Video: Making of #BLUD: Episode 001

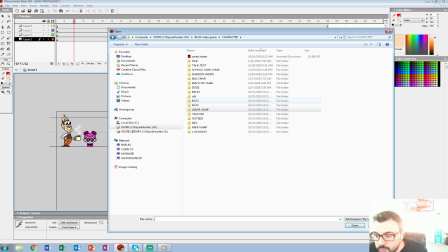5685s
was, where is the school teacher? Teacher.
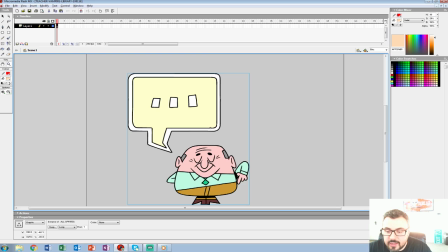5690s
A lot more now. Yeah, I could see that. So we made a library. So this is one.
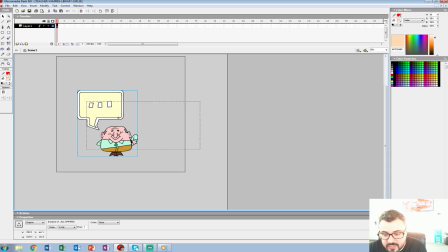5696s
This is Mr. Rockwell. He's one of the beloved teachers at the studio at the school.
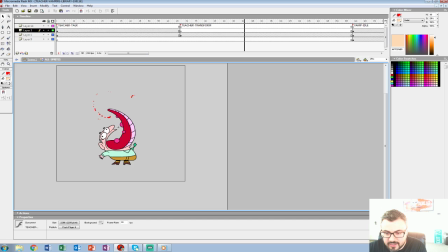5703s
So we got him talking and stuff. Then he kind of feels sick, and you can see this kind of tentacle pops out, and bam. Now, what's with inside of him was sort of this clone of him that kind of breaks loose.
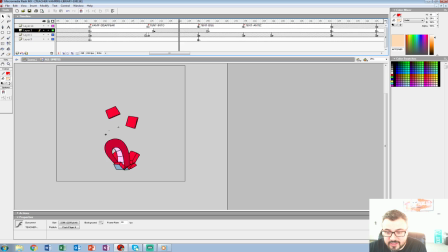5720s
Now, this thing sinks down into the earth, and that's when these tentacles come out and all that stuff. So we kind of want to do, it's almost the vampire slash zombie hybrid almost, where the virus doesn't take hold right away,
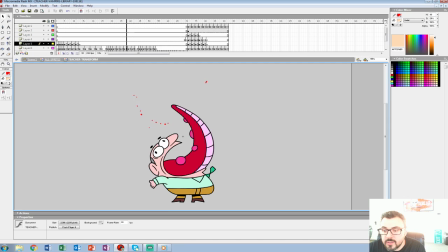5739s
but it does eventually take care of, or eventually kill you.
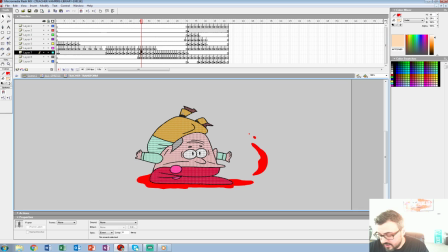5746s
So you could see all this work went into him. And you see, we just did this one all traditional.
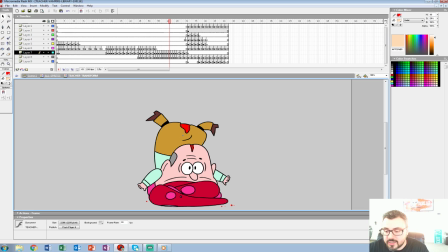5751s
Right? It was not worth puppeting. It was not worth doing anything. I'll show you guys another time. It's what we call, in Super Jail, we coined it as the Jared Stagger. Now, if anyone who's seen Super Jail knows the warden's little assistant, Jared. And what we would do is animate every kind of pose. He was nervously shaking.
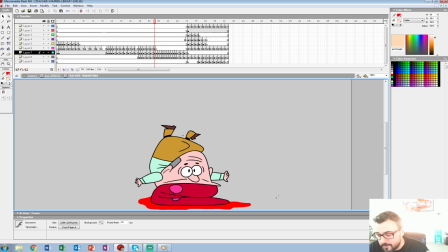5771s
So we do one extreme, then the other. In between it, straight on. And then we stagger the frame. So it would go, say you have 1, 2, 3, 4, 5. We'd go 1, 3, 2, 4, 5. And that way it kind of jarbles it a little bit.
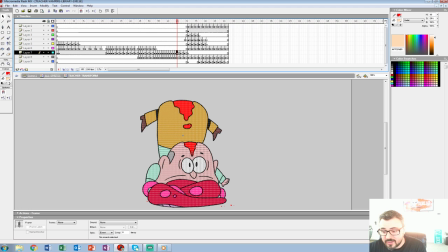5788s
And you can see kind of here that he's like going it. And all I did was animate. All I did was animate from here to here. But you can see every frame is
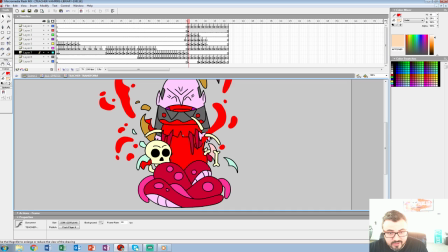5802s
like that. And then the big pop.
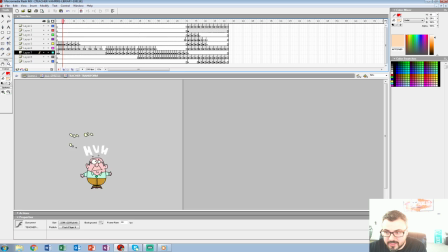5805s
That's sort of how you do something kind of visceral like that. And we did bones and skulls. And it was also important, you know, we were teetering on a very dark kind of thing.
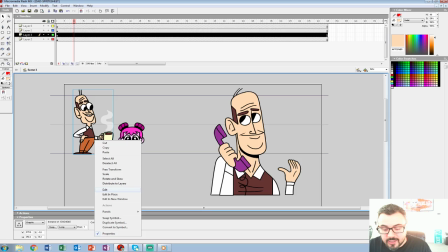5818s
It's a murder mystery. We don't know what happened to our mom. It sounds violent. The school's being taken over.
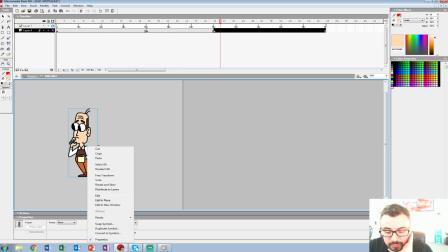5826s
So we had to really make sure to make this palatable that we had to masquerade it in this very cute setting.
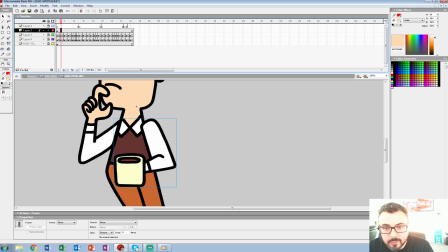5834s
So that's why we're kind of doing it in this cartoony way, because in all honesty, it's a very dark story what we're telling here.
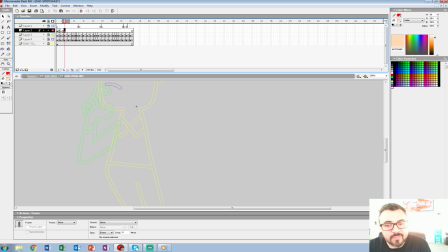5842s
So we're trying to do it in a way that's palatable. And, you know, I'm not a big fan of just gore for gore's sake.
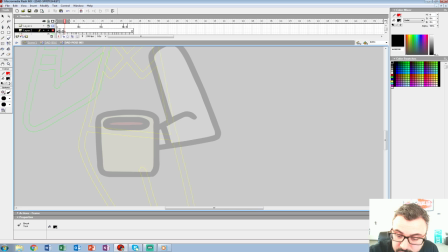5850s
So when we do gore, it does kind of stand out a little more, I think. And that's sort of what we want to do. Now I'm going to do the same thing here, just shimmer for... The all over Hot Topic. It's funny that how many girls actually played the game at Mac.
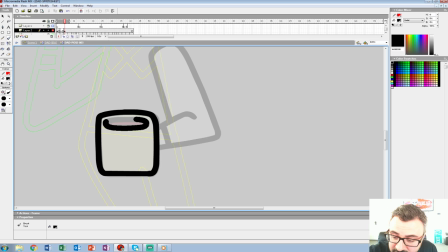5869s
We were surprised, and I love it. I love seeing that
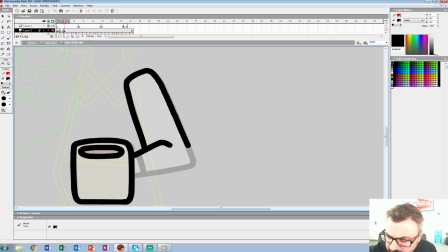5876s
that it's, you know, when we, Bob and I, grew up on video games, there wasn't a whole lot of just female players in general. Everything was catered to guys, video game wise.
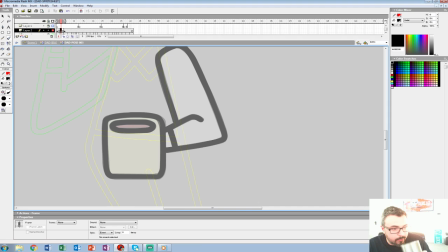5891s
So this being my first foray into video games, I'm like, oh well, you know, that's who I thought the genre was for. And we made a female protagonist because
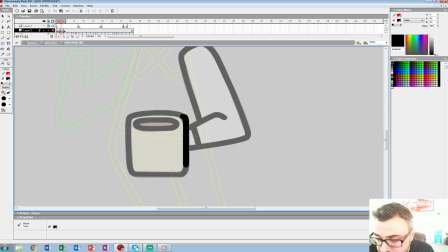5904s
I just like the idea of her kind of coming into her own and revenging her mom and all this stuff. It just felt a little more genuine than if a son were to do it, say. And making the female protagonist really,
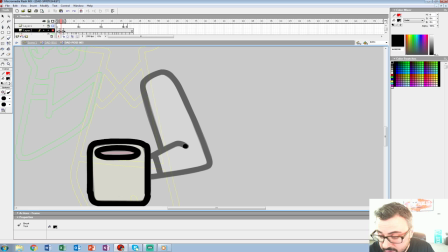5919s
like the majority of people who played it, I would say, were female.